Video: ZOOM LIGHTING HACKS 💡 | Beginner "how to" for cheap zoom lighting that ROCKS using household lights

This is my go-to lighting for Zoom, streaming, webinars, anytime I need to be online, and it costs zero bucks. No studio lights. It's easy if you understand some basic principles of cinematography and what not to do.
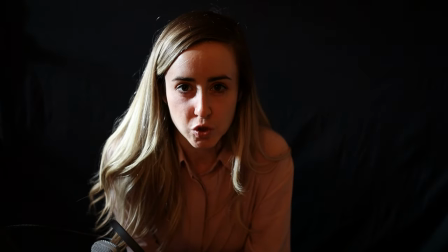For example, I actually see this one a lot on Zoom, so here's a situation where I have one dead eye.
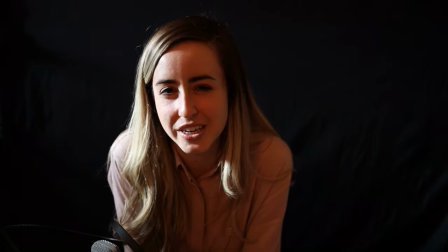There are some other problems with this lighting setup too, but we'll get to that in a second. Both eyes should catch the light.
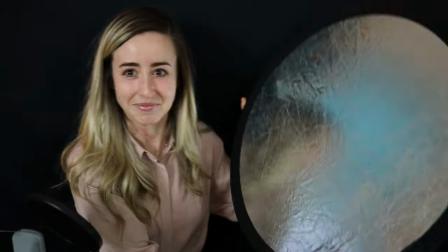It's why photographers use something like this. But look, you don't need fancy stuff. You can emulate the look of professional tools if you understand what those tools are trying to achieve. So let's do a little crash course in cinematography because we need to understand what these tools are and how they work before we try and emulate them with stuff we have around the house. So in the studio, which is also my living room. I use two daylight colored lights, one on either side of me. But let's talk about the one on my right first. So this is my brightest light.
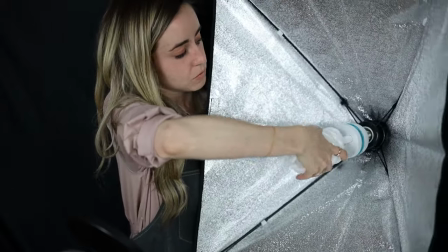It also has a modifier on it. It has a softbox. Modifiers are meant to diffuse light.
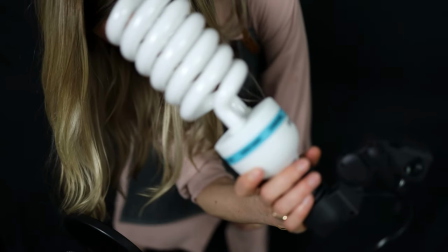Concentrated light tends to create some pretty aggressive shadows. So here's what it looks like if I take off the softbox with just this one light.
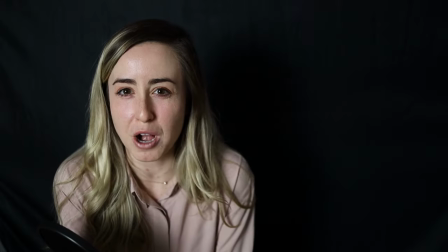Okay, the softbox is back on, but there's still a problem of too much shadowing on this side of my face,
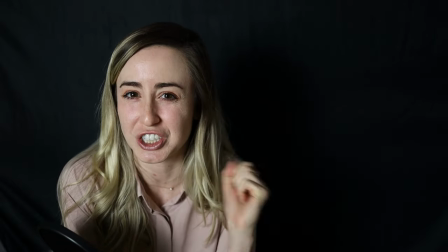even if the shadows aren't as harsh as they were before. So how are we going to fix this?
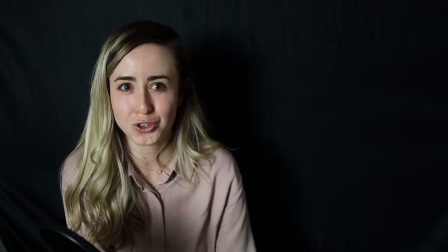We have two ways we could do that.
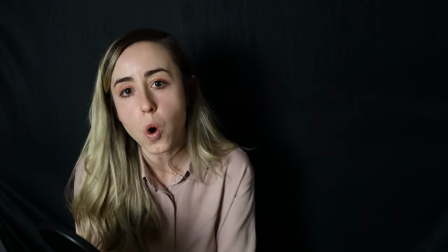We could put a second light on me here to take care of the shadowing, or we could move this light right in front of my face.
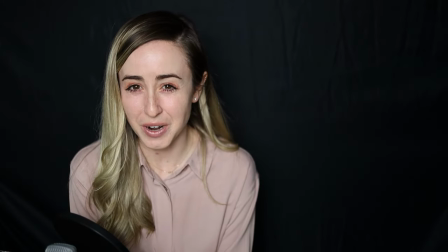Okay, so the light is right in front of my face.
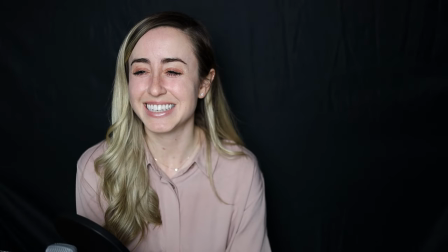Look, apart from it blinding me, a second problem with this is that It makes the image appear really flat.
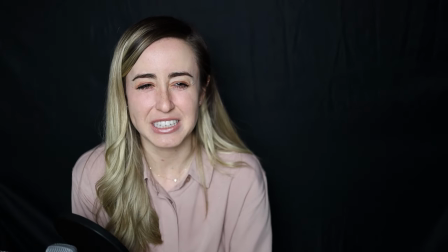You can see I cannot look at the camera. One light in front of my face is bad because it takes away too much shadow.
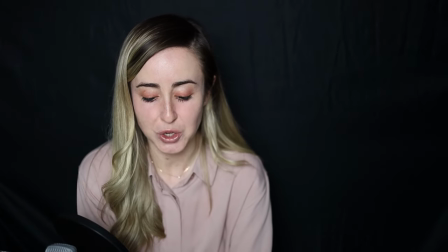People think shadows are the enemy, and it definitely is when you have overhead light on you like this.
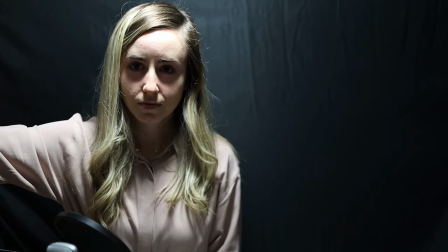I see this one on Zoom too. This is the overhead light. Undiffused and on top of my head.
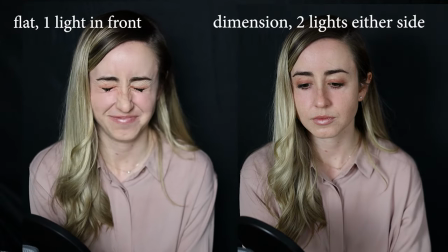But keeping subtle shadows gives your face dimension. in terms of the kind of shadows we're looking for we want them to be soft and we want them to be in flattering places so not this instead what we want are we want some highlights on my eyes on my cheeks on my forehead and then we want just enough soft shadows to show some dimensionality in my face there should be no clear line from where the highlight stops and the shadow begins and this is called highlight roll off and to get this the highlights and the shadows that we want We're gonna need more than one light.
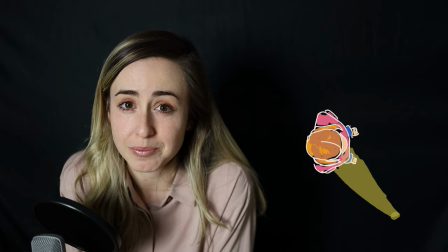So here's the one light again. We've got some nice highlights, but we have too much shadow.
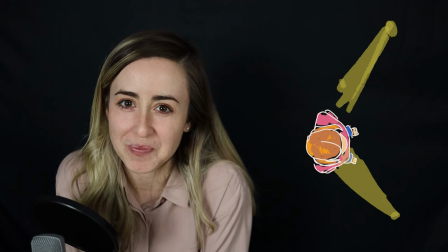So let's fix that with a second light on my left. Much better. Now I also have a third light on me and that's a window to my right.
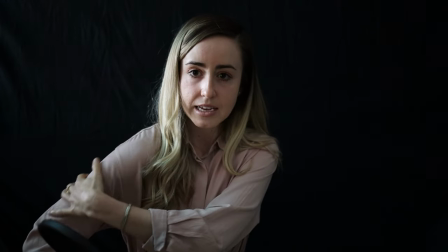So what this window is doing is it's creating a highlight here on my shoulder and it's highlighting my hair.
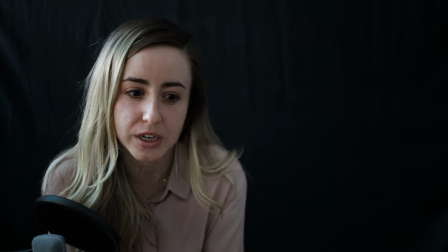Now the transition from highlight to shadow is really subtle because the window has a screen on it,
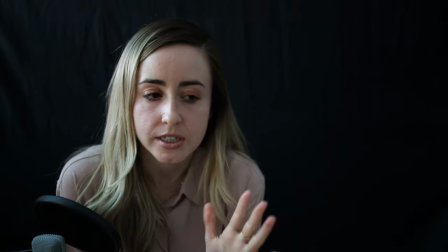making the light soft and diffused. Take a look at what it looks like if I have the blinds up.
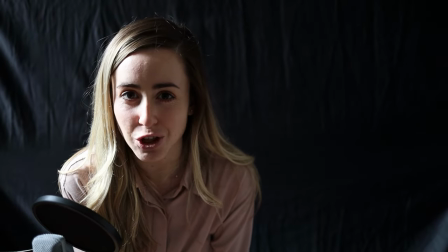Now lighting's all about balance.
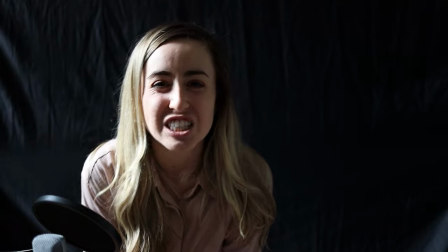I could try and counteract these hot highlights coming in with my other two studio lights.
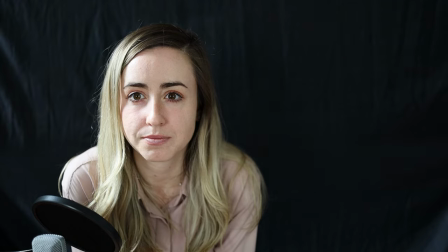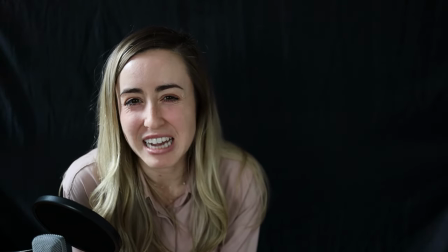But you can see that they're not really a match for the sun. I mean, fair.
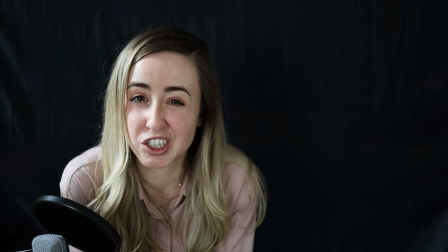So I'm going to go ahead and screen that window. great so apart from highlights and shadows making for flattering lighting it also makes for a more dimensional image so this is a second reason why we wouldn't just put a
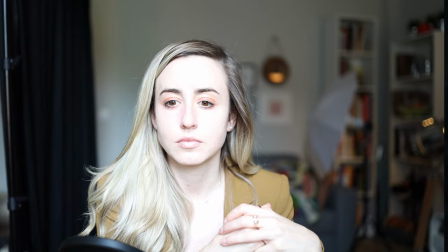single light shining right on my face because highlights and shadows are actually critical to making what is a 2d medium appear 3d that is also why a backlight or as i'm using a window side light is so important. It pops them out from the background. So the lighting setup that I've just described and what I use here in the studio is a three-point lighting system.
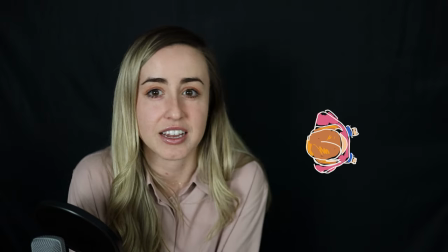And if that sounds familiar, that's because a lot of cinematographers use it. It consists of a key light on one side, your brightest light,
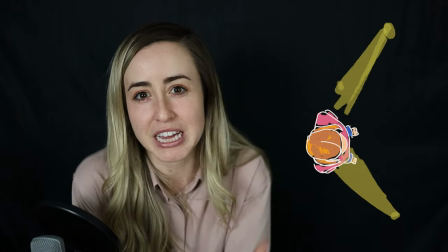a fill light on the other to take care of some of that shadow, but not too much so that you still get some shadowing,
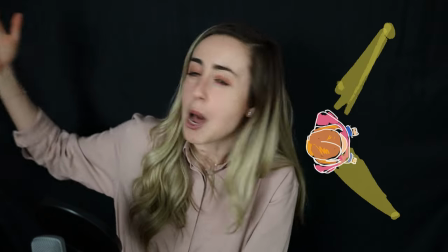so you still get some dimension, and then a backlight to pop the subject out. Now it's worth mentioning that both of these lights are diffused. I'm using a soft box and an umbrella.
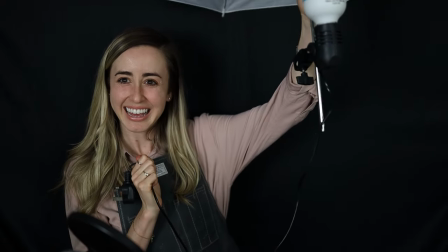And the reason for that is that I don't get any harsh shadows. We need diffusion to create that nice highlight roll-off.
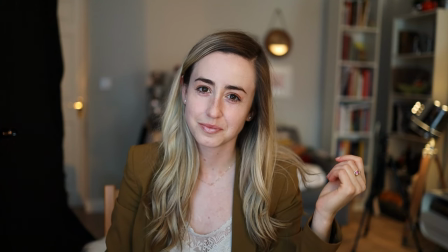But you don't need any studio gear. In fact, this setup, my typical Zoom setup, doesn't use any studio gear. So let's take everything we've learned and figure out how we can rebuild this from the ground up using only stuff you have around the house.
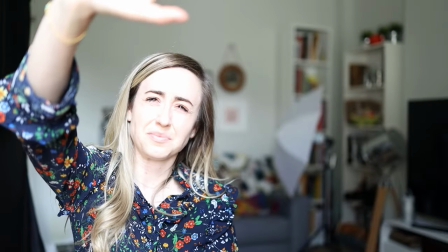Okay, let's build this out. All the lights are off. I'm sitting in front of an unscreened window. A problem here is that there's too much contrast.
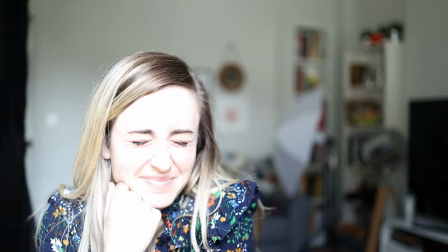I'm too bright and the background is too dark, and I see this problem play out all the time. The issue of contrasts are too severe,
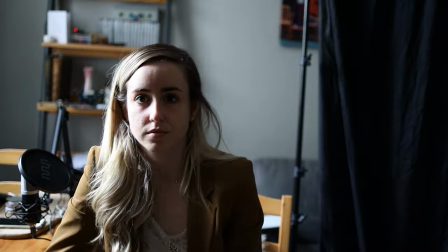such as having too much light on one side of your face or having too much light behind you. I recommend sitting in front of a window, not having it to your side, definitely not having it to your back because it's so bright that it's going to be difficult to balance. So big fan of natural light, but if you're really close to any one window, that window needs to be screened.
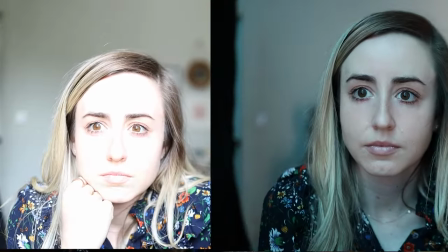Much better already. It's taking care of the contrast problem. Although the image is still quite dark and I'm quite blue because my curtains are blue. Now let's add a key and a fill and here are the two that I've chosen. They're both going to emit soft light.
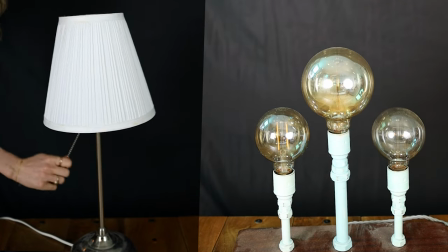One of them has a lampshade, the other one has exposed bulbs, but this light in particular has really low wattage.
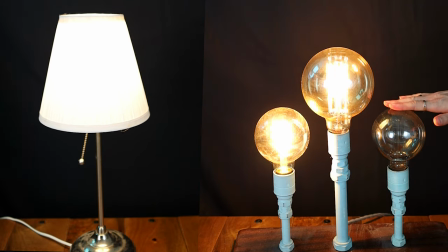So it's going to emit soft light because they're designed to have no shade on them. Great.
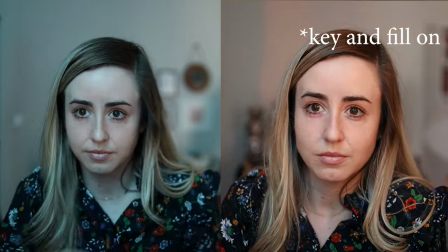Now I purposely put on a dark outfit so you can see how easy it is for me to blend into the background.
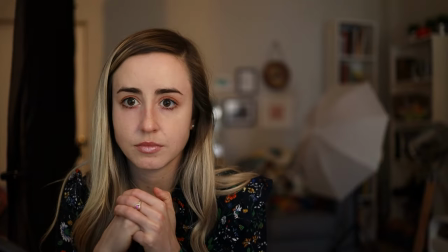We want that depth, so we're going to need a backlight on. It's going to separate me from the background, but it's also going to add some interest. Okay, I think this is looking really good, but the background is still a little darker than I want it to be, and that's because it's a cloudy day, and we're not getting a ton of ambient light from the window to brighten up this background. So I'm going to go ahead and turn on the overhead light.
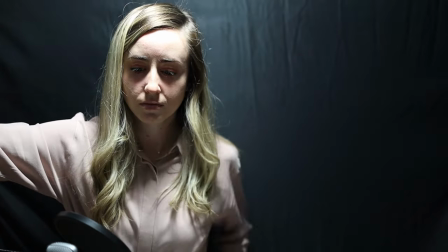You know how I feel about those, but the overhead light is behind me, and it's not right on top of my head, so it's not going to create those unflattering shadows that I hate so much.
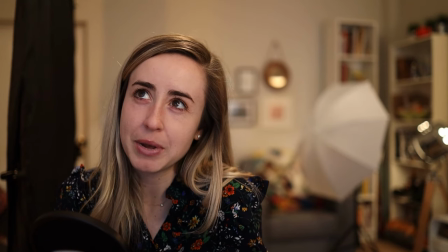This is looking pretty good I think. The only way we can make it better is if my face was a bit brighter. I have three monitors. I have three monitors and I use them as a light source too.
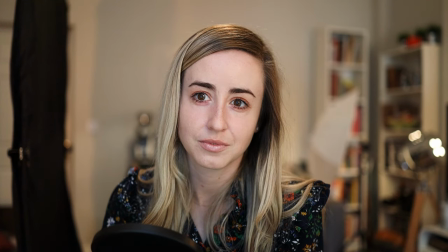And you can see how big of an impact they have on the lighting. Typically I put them on a sort of soft yellow and you can do this really easily by just opening a Word document and changing the paper color.
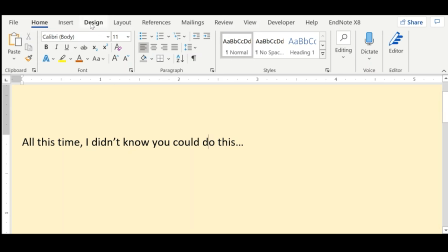All this time, I didn't know you could do this, but you just go to design and then page color and take your pick. So here's what it looks like with just my laptop screen. So you don't actually need to have a triple monitor setup to make this look really nice. Final tip, and this one's for any time that you're live online.